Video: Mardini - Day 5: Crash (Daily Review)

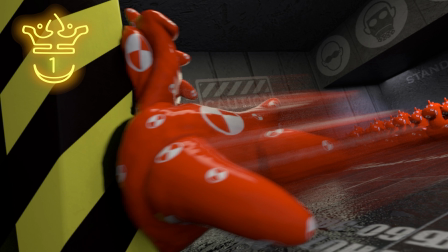246s
You sort of have this flippy up front smashing into the crash test pillar, and he's got all of these crash test symbols on him. And so this is a great use of the geometry provided in Houdini. He's done a bit of a simulation over here.
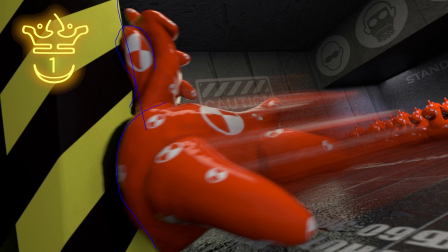259s
I'm assuming this is just vellum to get some decent deformation. He's also got this motion blur on the back to give you the idea of movement. So there's a lot of dynamism to the shot. There's nothing in the background that's too distracting to take away from this. So once you've looked at this, your eye can linger,
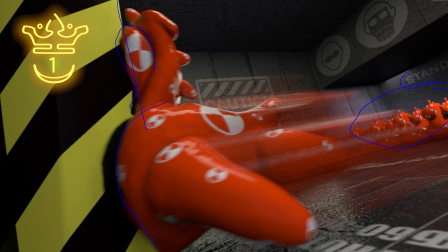273s
and then you begin to notice all the other crash test dummies and the little bits of detail like the stand clear at the back and all of these symbols at the top. So overall, it's very impressive because they've managed to flesh out a full environment. The environment feels realized as there's a lot going on.
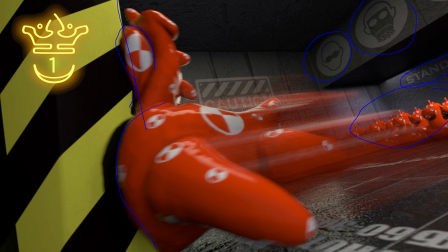289s
There's a lot of detail in the floor, a lot of these sort of markings and things. And so it really helps this along. So yeah. Amazing entry by GT3D 2019. Love the way that she set up this environment.
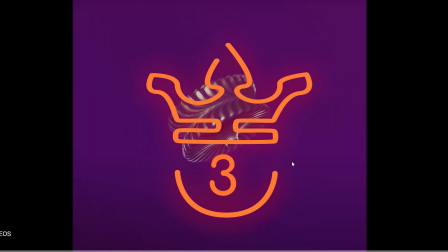301s
In third place, in the animation category, we have this entry by Organic Computer.
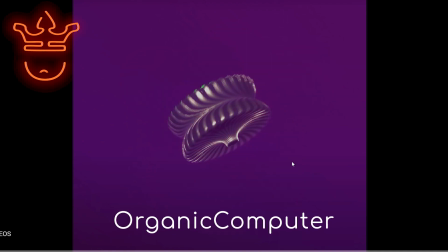306s
And for once, I think I pronounced your name correctly. So let's take a look at what we have.
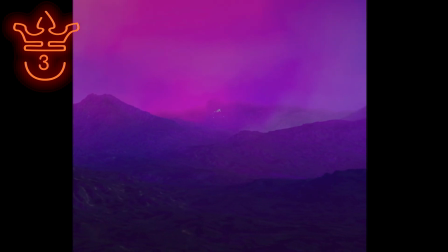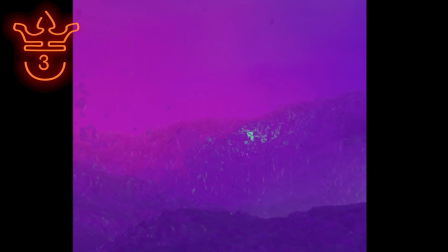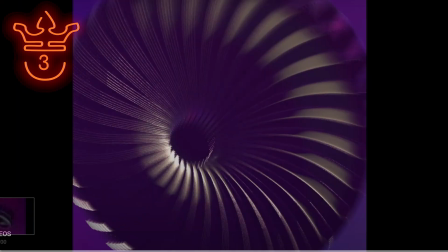323s
Right, so there's a couple of interesting elements to this. Firstly, we have this sort of flying saucer type thing.
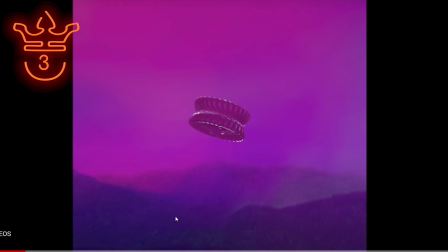329s
And something to note about the shot is that it's once again an atmospheric shot. You have interesting lighting and sort of this fog in the background that catches on these interesting colors.
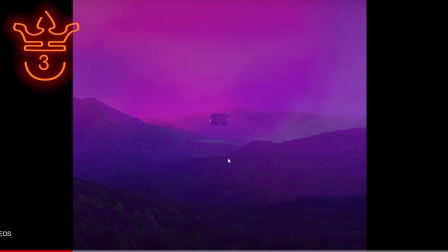339s
The color palette that they have is very interesting. They have this blue with the purple and some green elements. So as far as color schemes go, they did a great job over here. The actual element of crash has been well realized, and they have a good camera move with it.
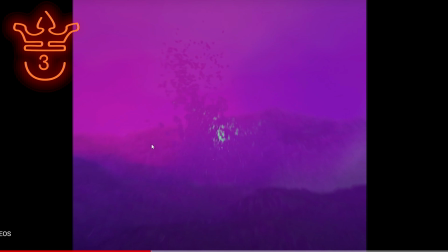353s
So in a lot of films, they often have this sort of camera move where off in the distance, there's an impact and you have an almost handheld camera effect where you're using zoom to see what's going on.
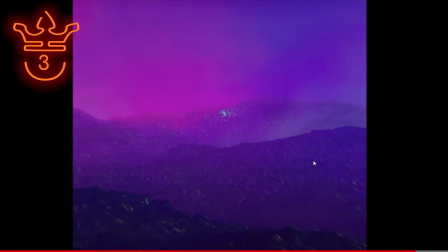363s
And so that's quite an interesting way to do it. And then they have the camera move coming back. All the checkboxes are ticked for this one.
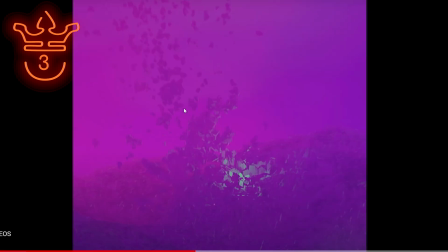370s
You know, you have the element of the crash, you have an interesting color palette, you have good motion.
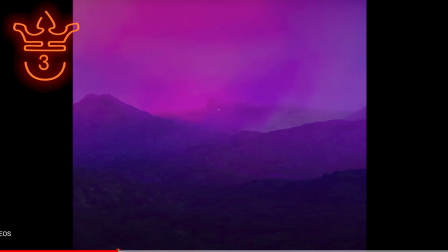376s
The only thing that I might suggest is just a slight improvement to the quality of texturing, but you know, that's not a big deal.
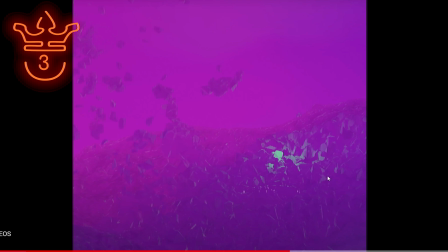382s
That's not what the focus is on this one. So yeah, cool entry by Organic Computer.
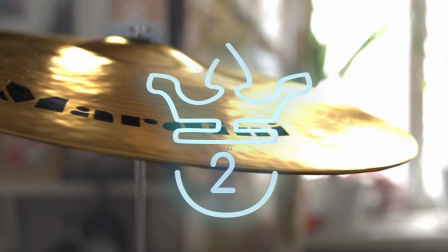387s
In second place, we have this entry by El Cantola.
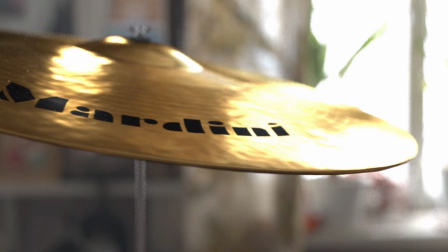392s
And they have this symbol, and it's being hit by the drumstick.
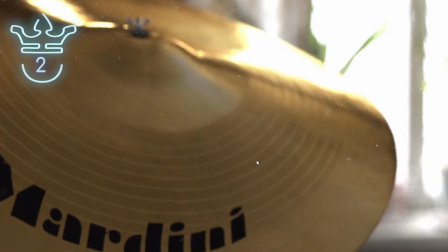400s
So what I really like about this is the concept. They were smart enough to think of a concept that aligns with crash that only exists in slow motion, right?
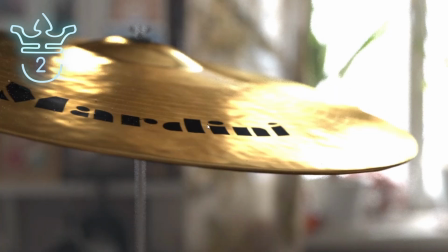410s
If this was real time, you wouldn't get the effect, but they have this slow motion movement, right?
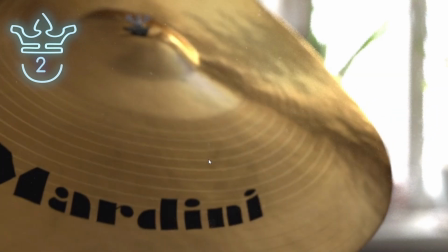414s
This only deforms in slow motion. And so they really make the most of the conceptual idea. So as far as I can see, I imagine this is just a vellum setup again.
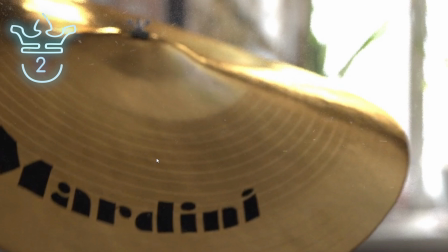422s
One thing that I really like about this are these little dust particles. It's a great touch. As this gets hit, as you can see, there's all these little dust particles sitting on it.
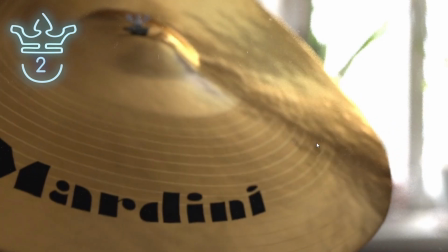429s
When it gets hit, all the dust flies off. That's awesome. Also like that there's a shadow depth field. This Mardini font up front makes it feel like the brand of symbol or whatever it may be.
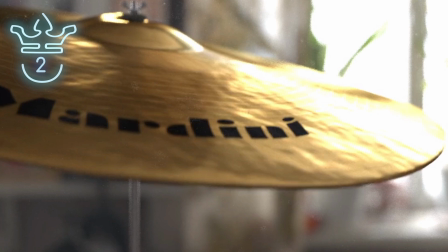439s
So yeah, I don't really have too much advice or anything about this. I think it's a great entry. I'm sure that they wanted this to maybe be a higher quality render.
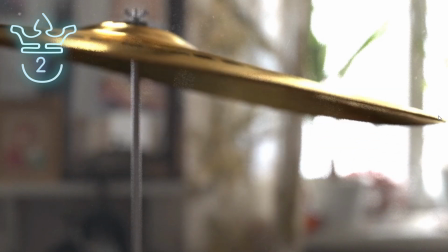447s
There is quite a bit of noise, but it doesn't really take away from it. It is a good entry. So yeah, awesome work by El Cantola. And in first place, we have this entry by Jason Harmon.
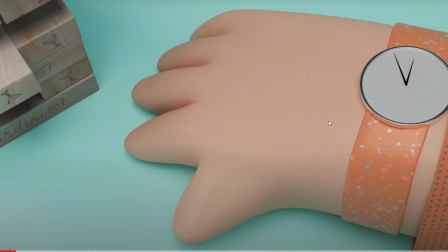459s
Let's take a look at what we got. I personally love this entry.
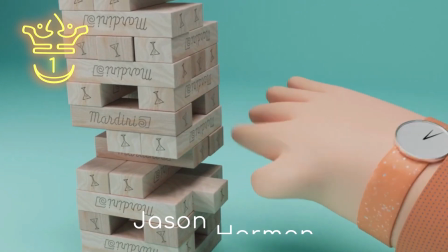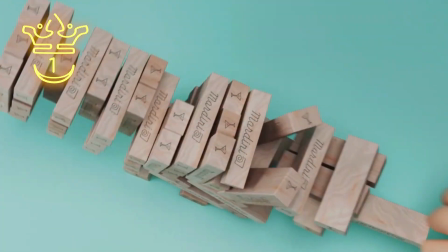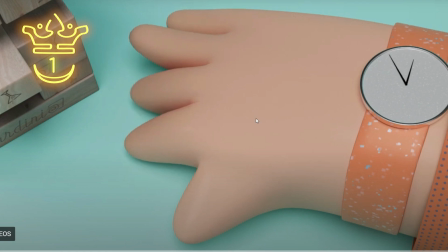473s
This one's great. I think on the forum they had something like pulling one out before the time runs out or something.
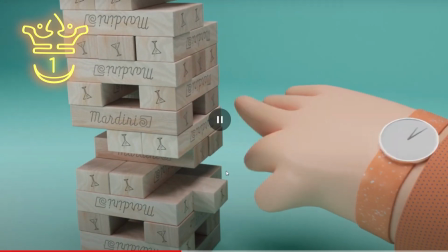479s
And so, you know, it's like a double play on a topic, which is awesome. The thing that I love about this, actually everything, but let me break it down.
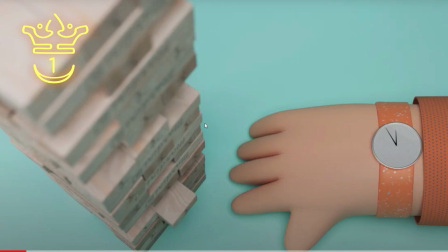488s
So the color scheme, the rendering, all in a very similar style, right?